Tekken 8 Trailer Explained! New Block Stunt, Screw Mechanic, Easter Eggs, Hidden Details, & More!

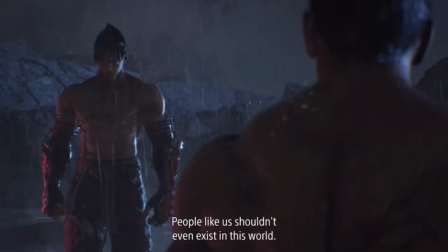183s
Now this is gameplay footage and what I think we're seeing at the beginning of this is a intro you have intros where jen is talking to kazia and kazia is responding we've seen something like this in mortal kombat 11 and i think 10 and it's about time tekken has something as well jen
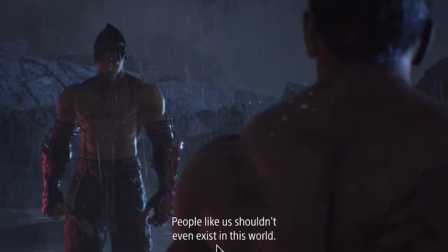202s
says people like you shouldn't exist in this world look at kazia this
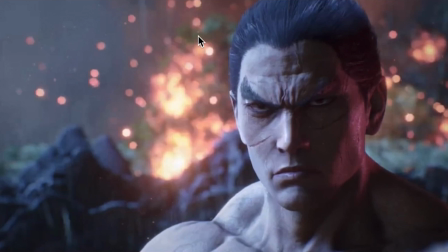208s
is incredible you have fire on trees in the background you can see a little bit of vegetation
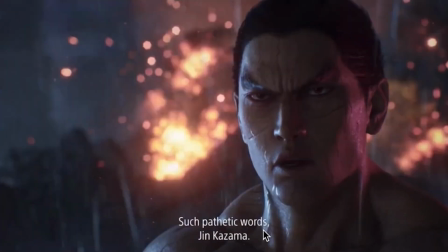214s
a little bit of screen kazuya such pathetic words jen kazama
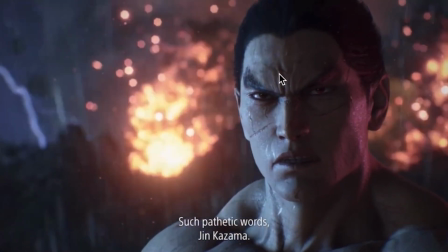219s
pathetic and look out look at the face animations i don't think they said what engine this is being developed on i would not be surprised if this is unreal engine 4 but really this might be unreal engine 5
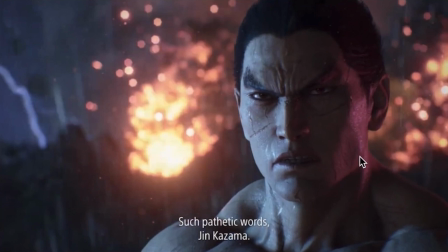234s
just looking at all of this like look at his look at his face this might be unreal engine 5 regardless whatever engine it is it looks cool
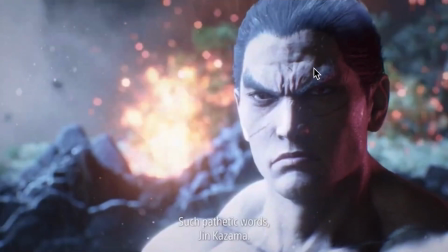243s
it doesn't really matter at this point it looks nice you can see the water running down his face i have to be honest here the
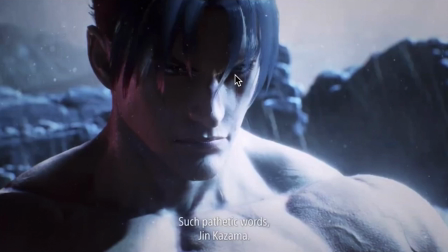252s
hair does look a little bit like if you see the bangs of
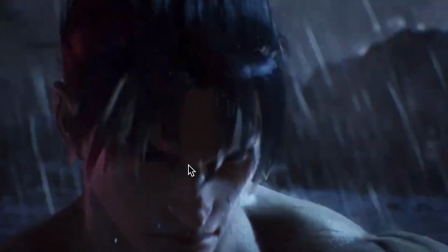256s
jen but you know that's fine it's whatever the fight starts so i think this is
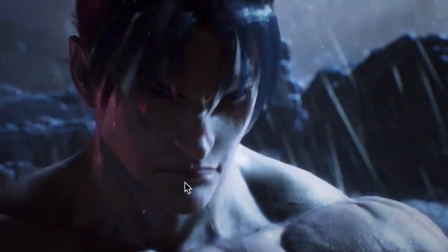261s
how the the game is gonna go one person says something another person says something and then jen tries to punch both characters will attack
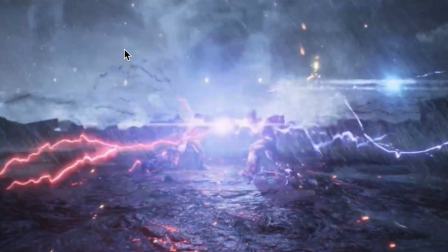269s
and then boom fight fight's gonna pop up the health bars is gonna pop up i think this is how every match is gonna start this is sort of the
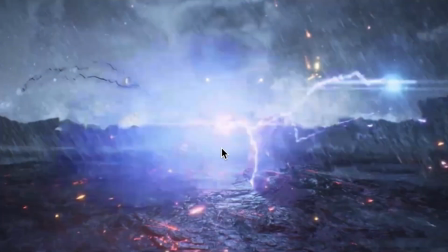278s
new intros in a way and then both of them their their hits kind of
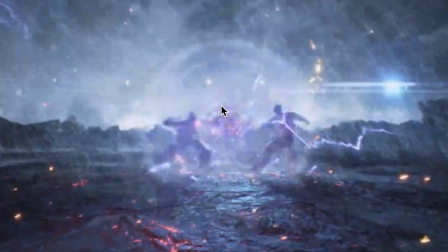282s
create this shock wave and they're both kind of thrusted back by it look
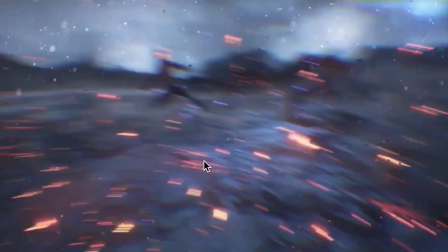287s
and look at how it's pushing all the water away and the camera gets kind of hit too
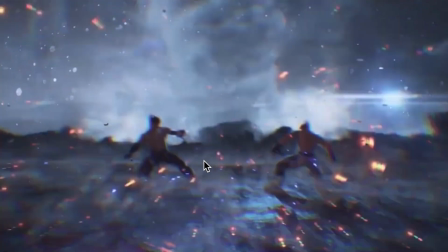291s
that's nice wow that is nice because so
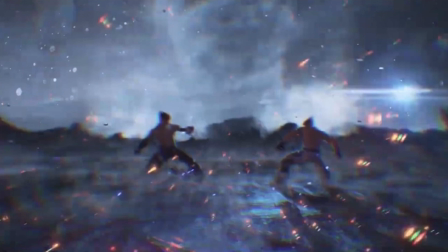296s
the camera being pushed like that you kind of feel like the camera like there's a cameraman there that's that effect that it gives you you kind of feel like the camera
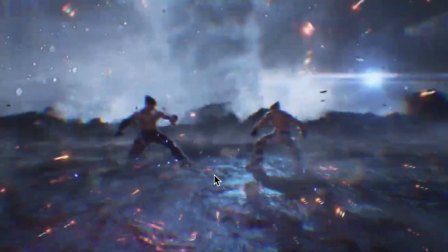304s
is like part of the battle in a sense and when you're talking about Tekken 7 and all of the weird camera shenanigans
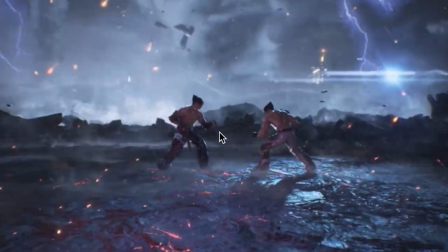312s
it kind of feels like the camera is a part of the battle of times so the camera starts to zoom in and oh okay so kazuya
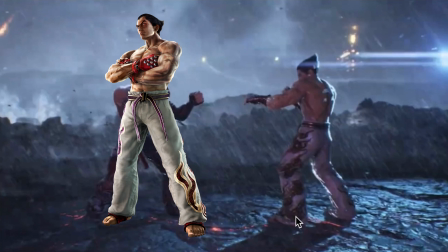321s
has white pants and it has like black and gold this kind of looks like a dragon wrapping around his leg but it could be flames i think it's a dragon just considering how it looks like gold sort of scales pattern jen has one black leg and then there's white and
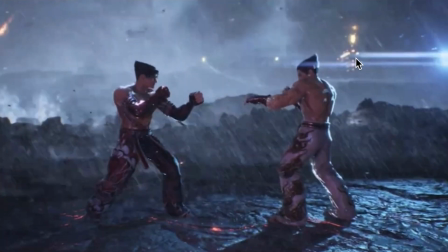338s
red on it that looked like i don't know if that's a spaceship back that is some sort of spaceship back there something's moving this is going to be incredible you
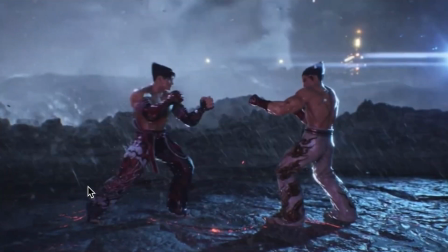345s
have water splashing wow okay so gameplay
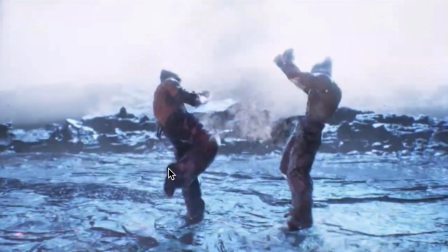349s
so jen does i think that's one two three or one two four you guys
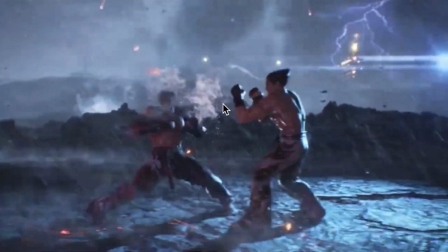355s
can jen mains you guys know this string even though there's some plus frames here jen probably
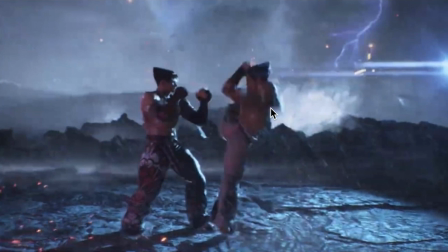360s
can do some sort of mix up kazia goes for his iconic kick and look at
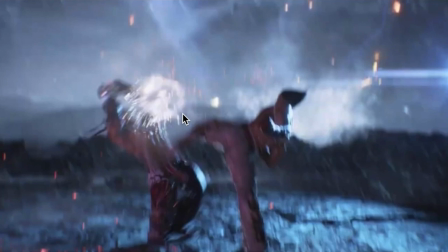365s
that animation look at how that throws jen back like that wow
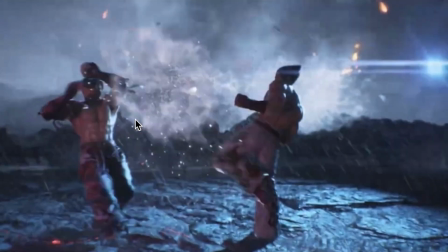370s
wow and you see that so so this animation is kind of
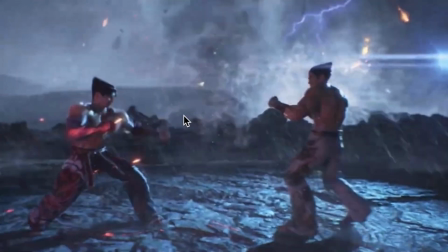374s
really fascinating because you hit Jin and then Jin lowers his guard you see how his hands
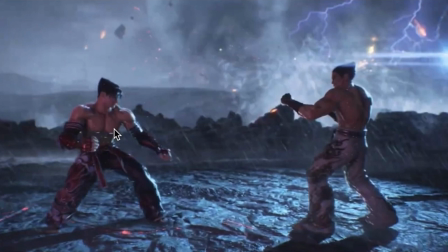379s
is down his hands is down and to me this kind of is the developer's way of signaling uh minus frames so Kazuya can
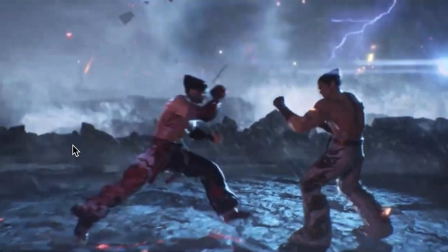388s
continue the attack because you see he brings up his guard and he's back so I think
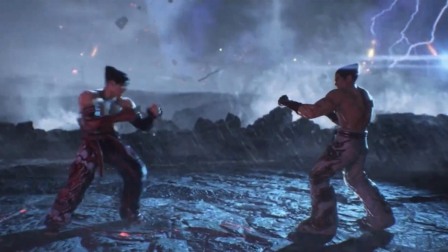393s
this is sort of a new like stun animation we're seeing where the guard will uh lower for a second and that shows you that you're not supposed to press a button there you're supposed to keep playing defense and uh wait your turn basically he charges in and i don't know
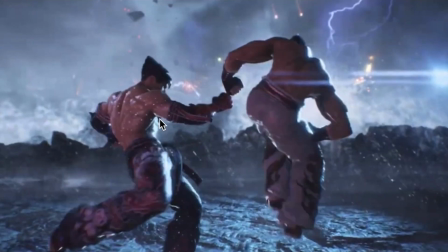410s
if this is just for the trailer or if this really is like how they're going to do it but both characters are attacking at the same time and it goes